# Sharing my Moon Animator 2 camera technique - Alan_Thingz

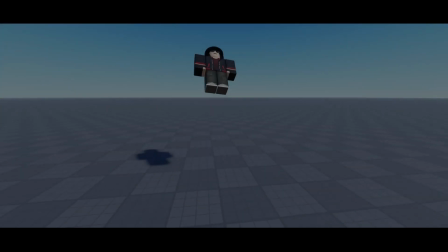0:00 Hello guys, it's me Alan Things the Animation Guy. Today's video will be pretty special because I will do a tutorial for my camera technique.
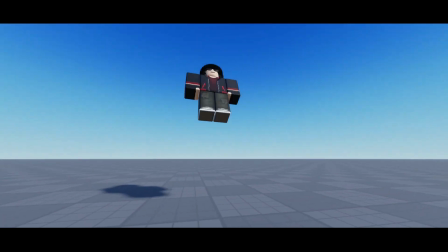0:07 Some of the fella animator in the comments always ask how I made it. And here is the answer.
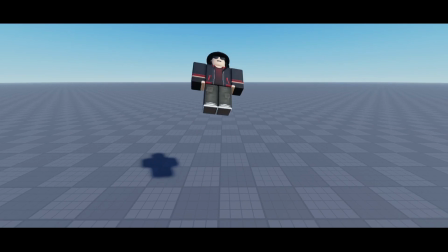0:12 By the way, Tim too broke to buy a real voice box, so I will use the text-to-speech voice for now.
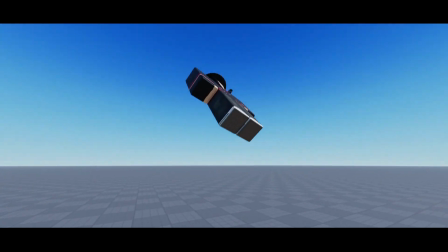0:18 First thing I want to show to you is on how to make an impact happens on the ground. Examples, this dummy is smashing the ground pretty hard right there. So what we gonna do is make the first frame have a low field of view. And for the second frame, rotate the camera a bit out of scene to give the feeling that it's an impactful smash.
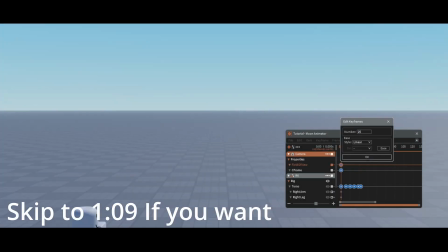0:36 And here is a video of me making it. So you can maybe see the things that I didn't tell.
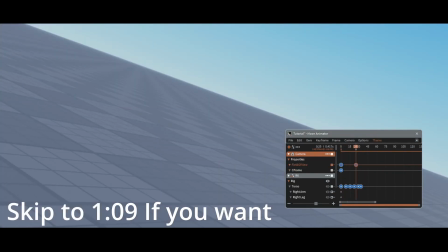0:41 Cause I don't have enough budget for this text-to-speech program.
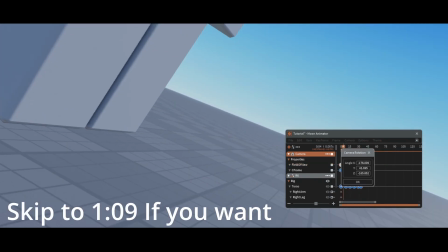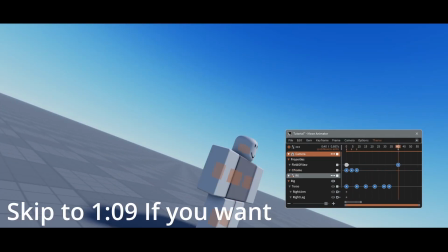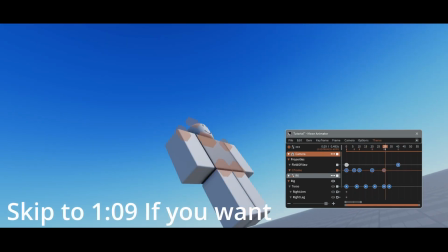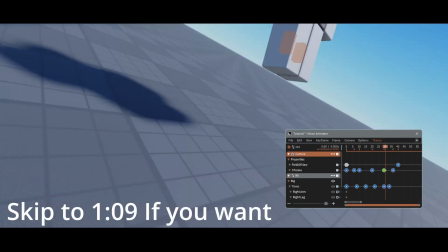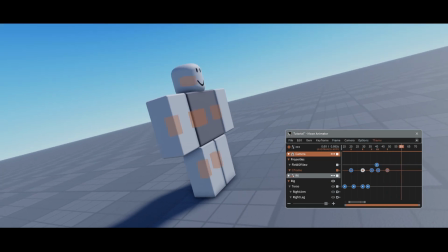1:09 Then make a shaking to the left and right after the dummy hits the ground to make it like an after effect.
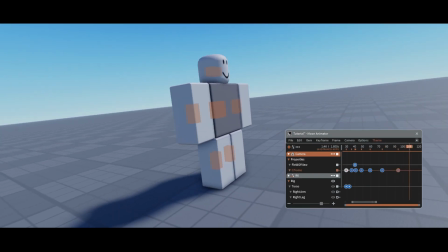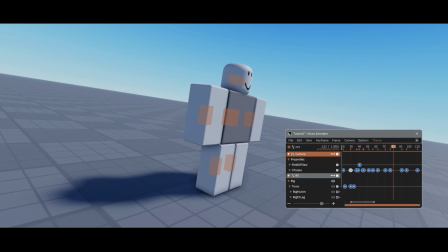1:20 Press him. It make the keyframes you selected splits into two, making the sharp turn smoother.
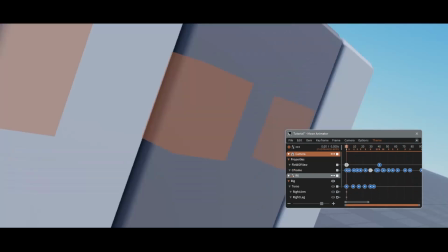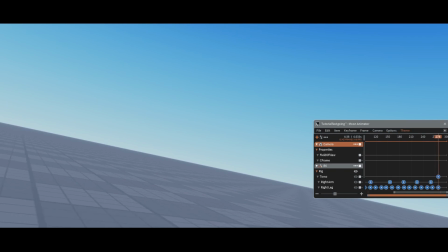1:33 Next is when a character is running. The idea here is to make the character goes very fast.
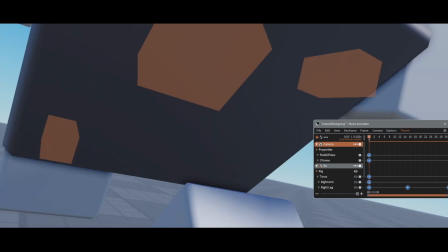1:39 So what we gonna do is make the field of view very high.
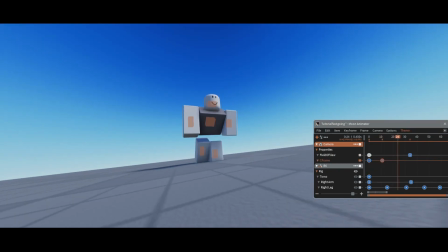1:51 And here is a video of me making it. So you can maybe see the things that I didn't tell.
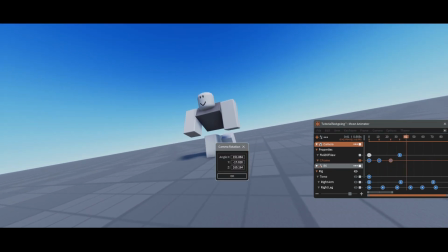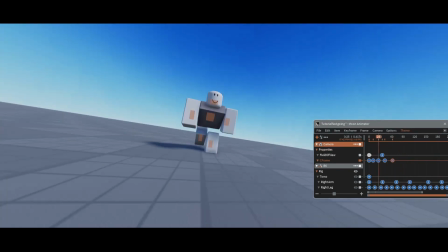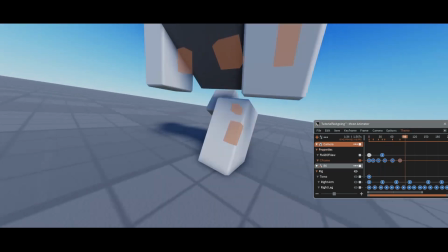2:07 Then make some camera shake to the left and right of the character.
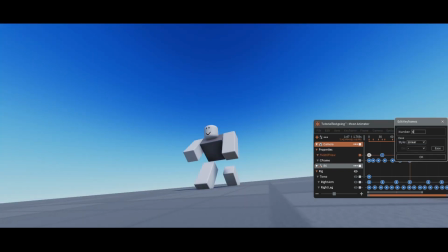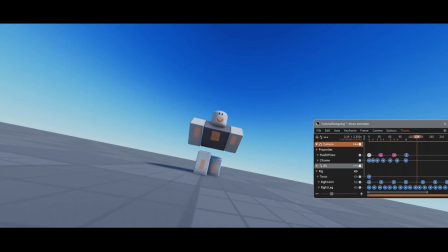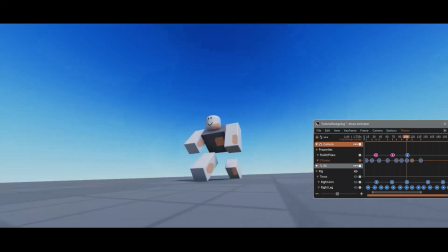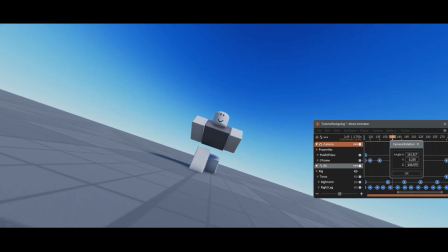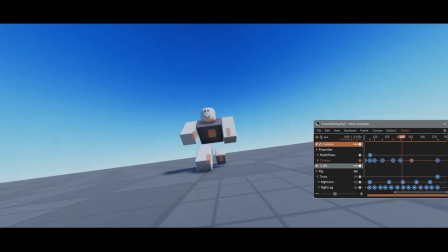2:38 Plus, make the field of view change every second to make it cool, I guess.
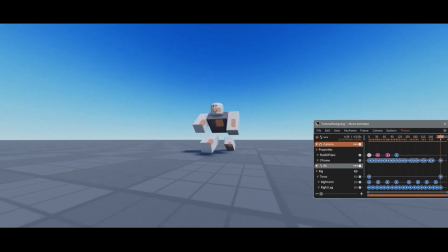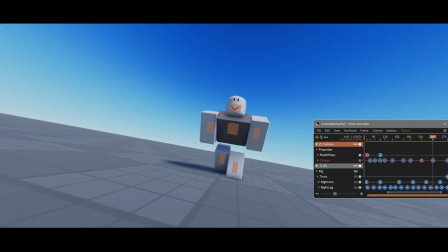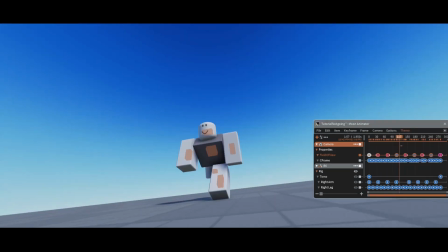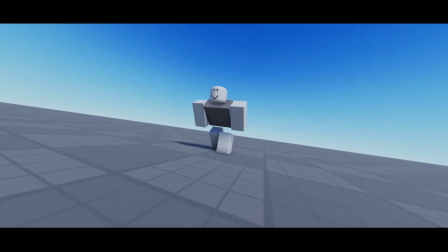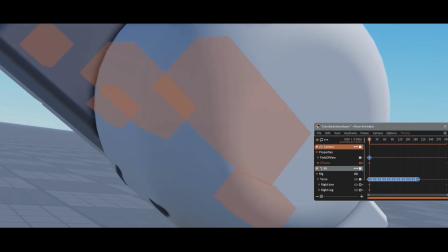3:16 Finally, we gonna do the spinning thingy that I used in the past video. At the first frame you need to make the camera very close to the character.
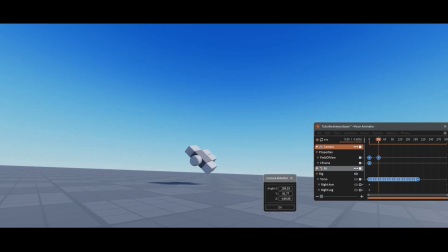3:24 Then bounce the camera out just like a spring.
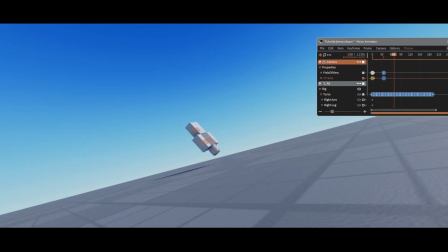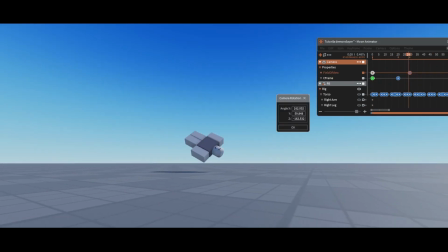3:35 Then circle around the character with some shaking and a lot of keyframes.